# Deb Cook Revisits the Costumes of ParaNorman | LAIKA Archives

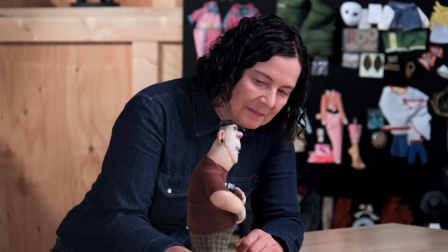(0:00)
Hi Alvin, we meet again. Oh look, that's his undies there.
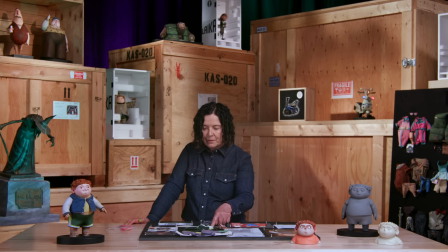(0:06)
I'd forgotten what they look like.
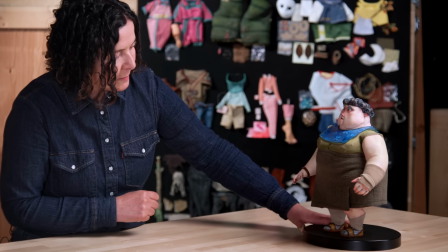(0:12)
What a character. God, I haven't seen this puppet in a long while. She's scary.
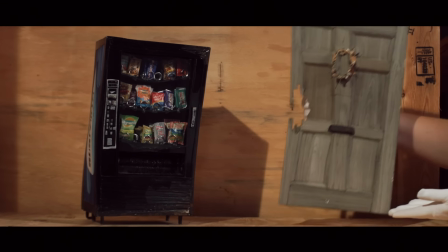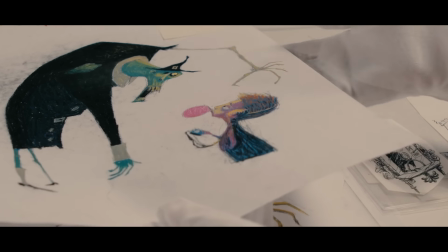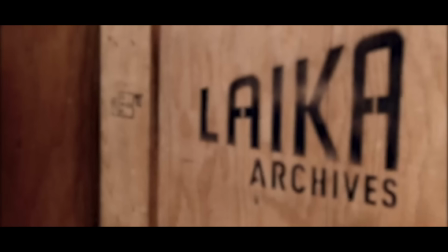Hi everyone, I'm Deb Cook, I'm the costume designer at Laika. Today I'm in the archives department and I'm going to share with you some of the costumes and costume detail from ParaNorman. Let's do it together. So my role is to work with the director and the character designer and production designer.
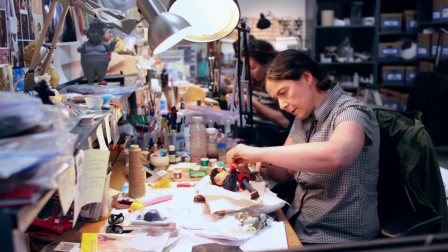(0:52)
We work out what our characters are going to be wearing, like what tells their story,
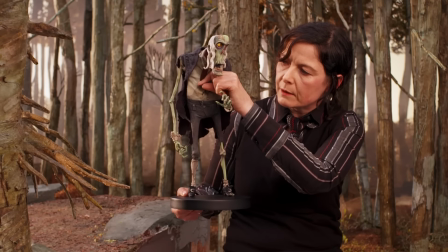(0:58)
how they might dress themselves, so they believe in the believability of the character.
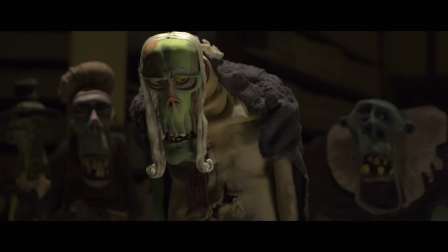(1:03)
So the costume ethos in ParaNorman was to bring these two worlds together, but keep them separate from each other in the storytelling.
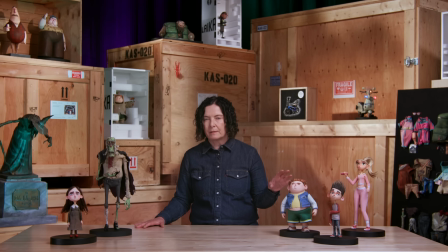(1:10)
These guys here in contemporary costumes with a nod back to the 80s and 90s, and then these guys here definitely in the 1600s.
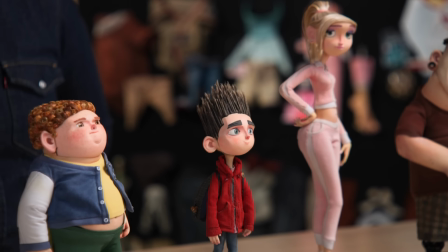(1:19)
We looked at movies like The Breakfast Club, for example, and Scooby-Doo.
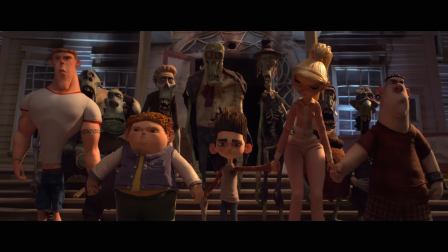(1:24)
And there's a relationship between the characters in those movies that we really found warming and wanted to bring that to life in our characters as well.
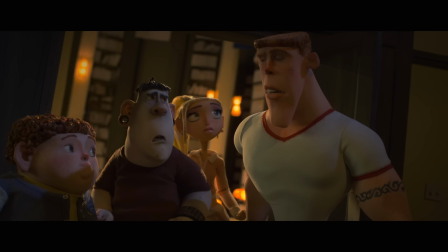(1:32) That sound, you know what that is? That's not awesome things.
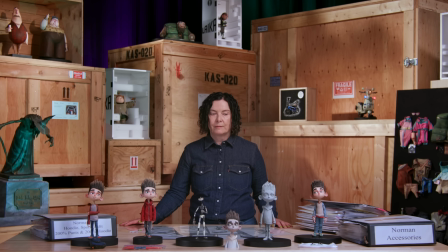(1:38)
So here we are with, this is Norman all over this table.
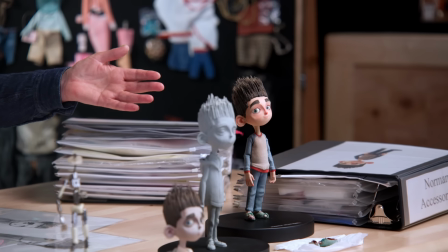(1:43)
This is where we first see Norman. It's the opening scene.
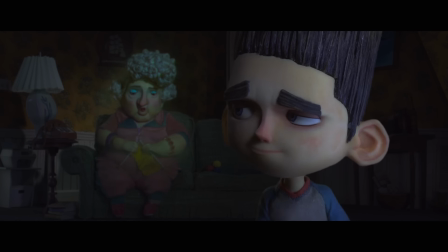(1:46)
He's in the living room with his gran, he's watching a horror film, and he's wearing his zombie slippers here.
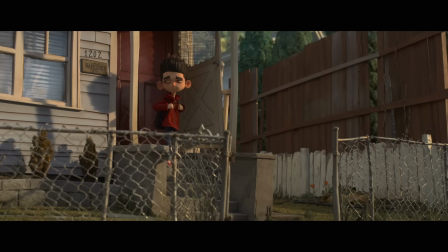(1:52)
We next see him in his hoodie, and he's very much kind of hunched in his hoodie.
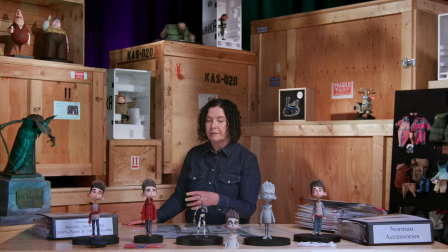(1:57)
His body language is very different to when he's in his living room.
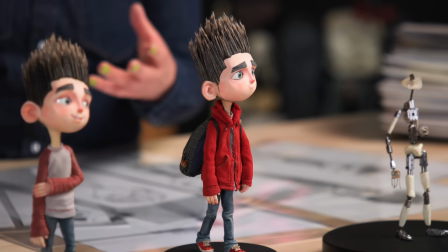(2:01)
So it's very important to us that he had something that he felt like he was hiding in to start with the hood.
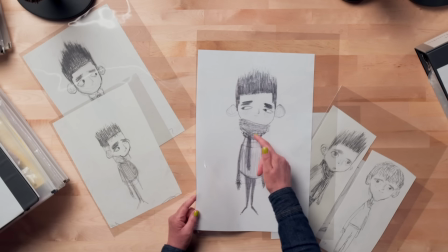(2:07)
Some of the original drawings, he has a scarf, and just having something up around his shoulders and neck that was protective was very important to his character read,
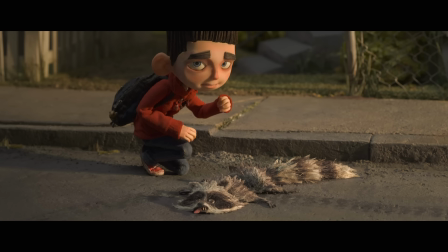(2:16)
and we later dropped the scarf in favour of having the hood. Here we have Norman's binder.
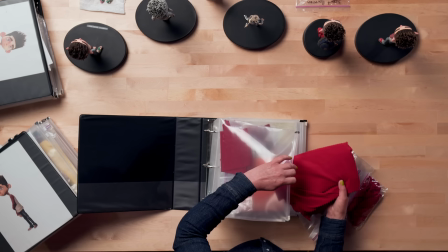(2:23)
What's in the binder? This is the fabric.
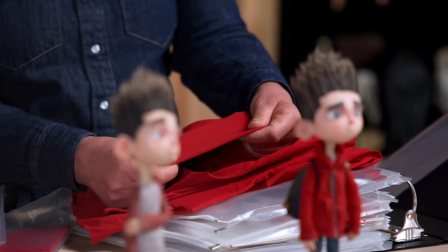(2:27)
You can see it's got no shine, so there's no camera reflection, but there's a very, very small tooth.
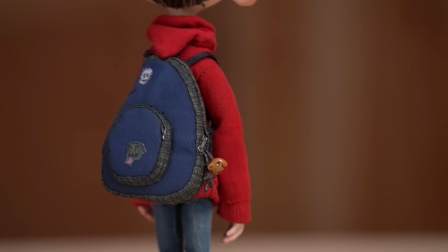(2:33)
His hoodie has like arcs and curves in the sleeves and the sides to give it that kind of lived-in look.
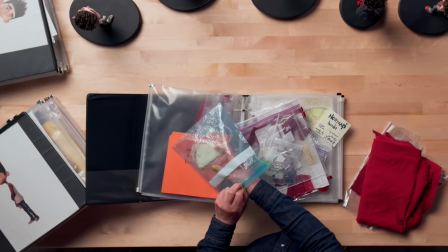(2:40)
This is some of the wire that would go into the edge of Norman's hoodie,
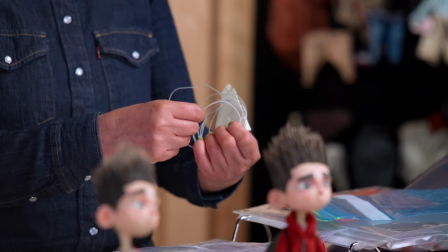(2:45)
so it's a leverage point for animating the hood and animating the hoodie.
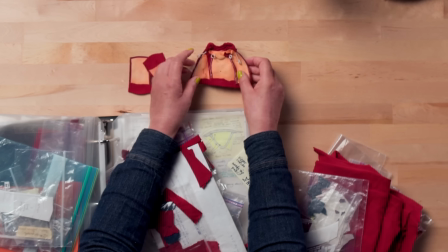(2:52)
These are like parts of Norman hoodie. You can see how curved the seams are here as well.
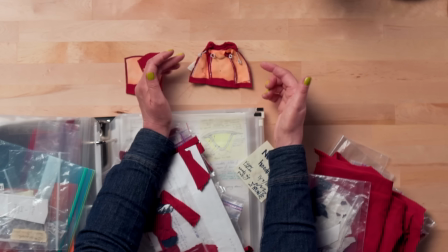(2:58)
The wire's all hand stitched in.
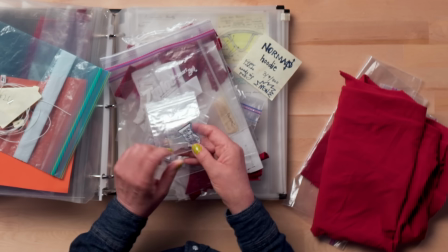(3:02)
Oh yes, so these are like foil edges that went behind the cuff of Norman's jeans, so there'd be a different shape for the right and left.
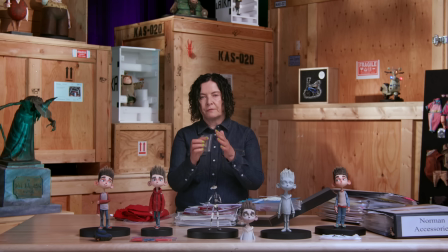(3:10)
So his design also was in flares, and some of the other costumes as well,
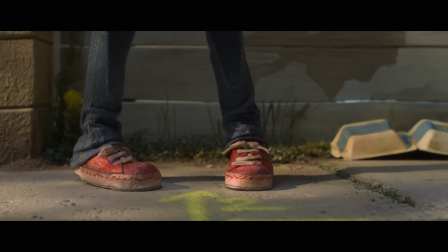(3:15)
where there's a flare at the bottom around his ankles and a flare around the cuffs.
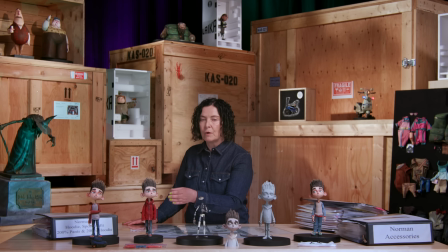(3:20)
As Norman becomes more aware of his role in the movie and the story,
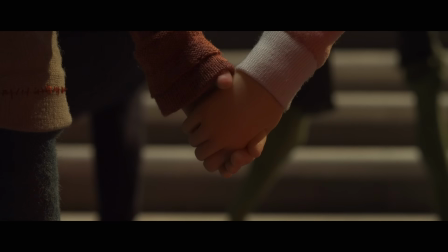(3:25)
and that he's the one person who can save everyone and save the town,
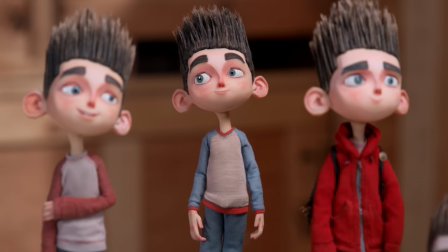(3:30)
he gradually sheds his hoodie and becomes a much stronger character,
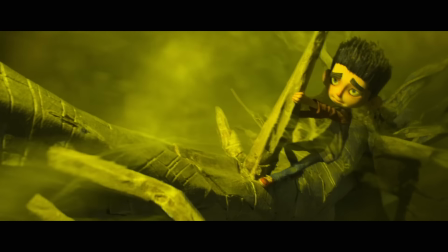(3:35)
stronger as a person. His body language changes. The lead character does get the most attention at the outset of the movie,
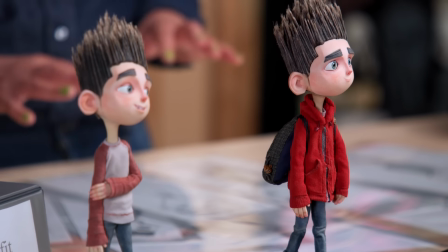(3:42)
because where we land with them and their design and their art language tends to
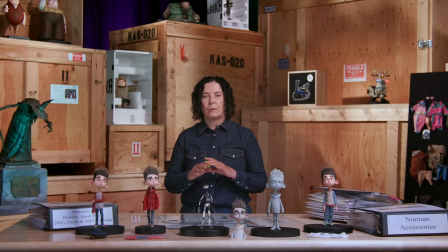(3:47)
be the marker point for how we roll that out across our other characters.
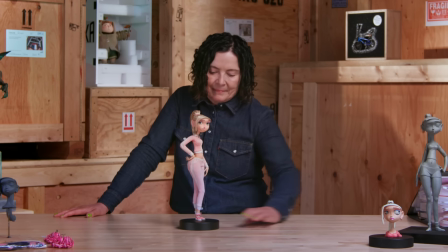(3:52)
It's not a bad idea. Hi, Courtney.
I'm Courtney.
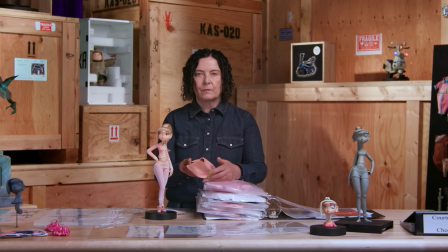(3:57)
So this is Courtney's fabric.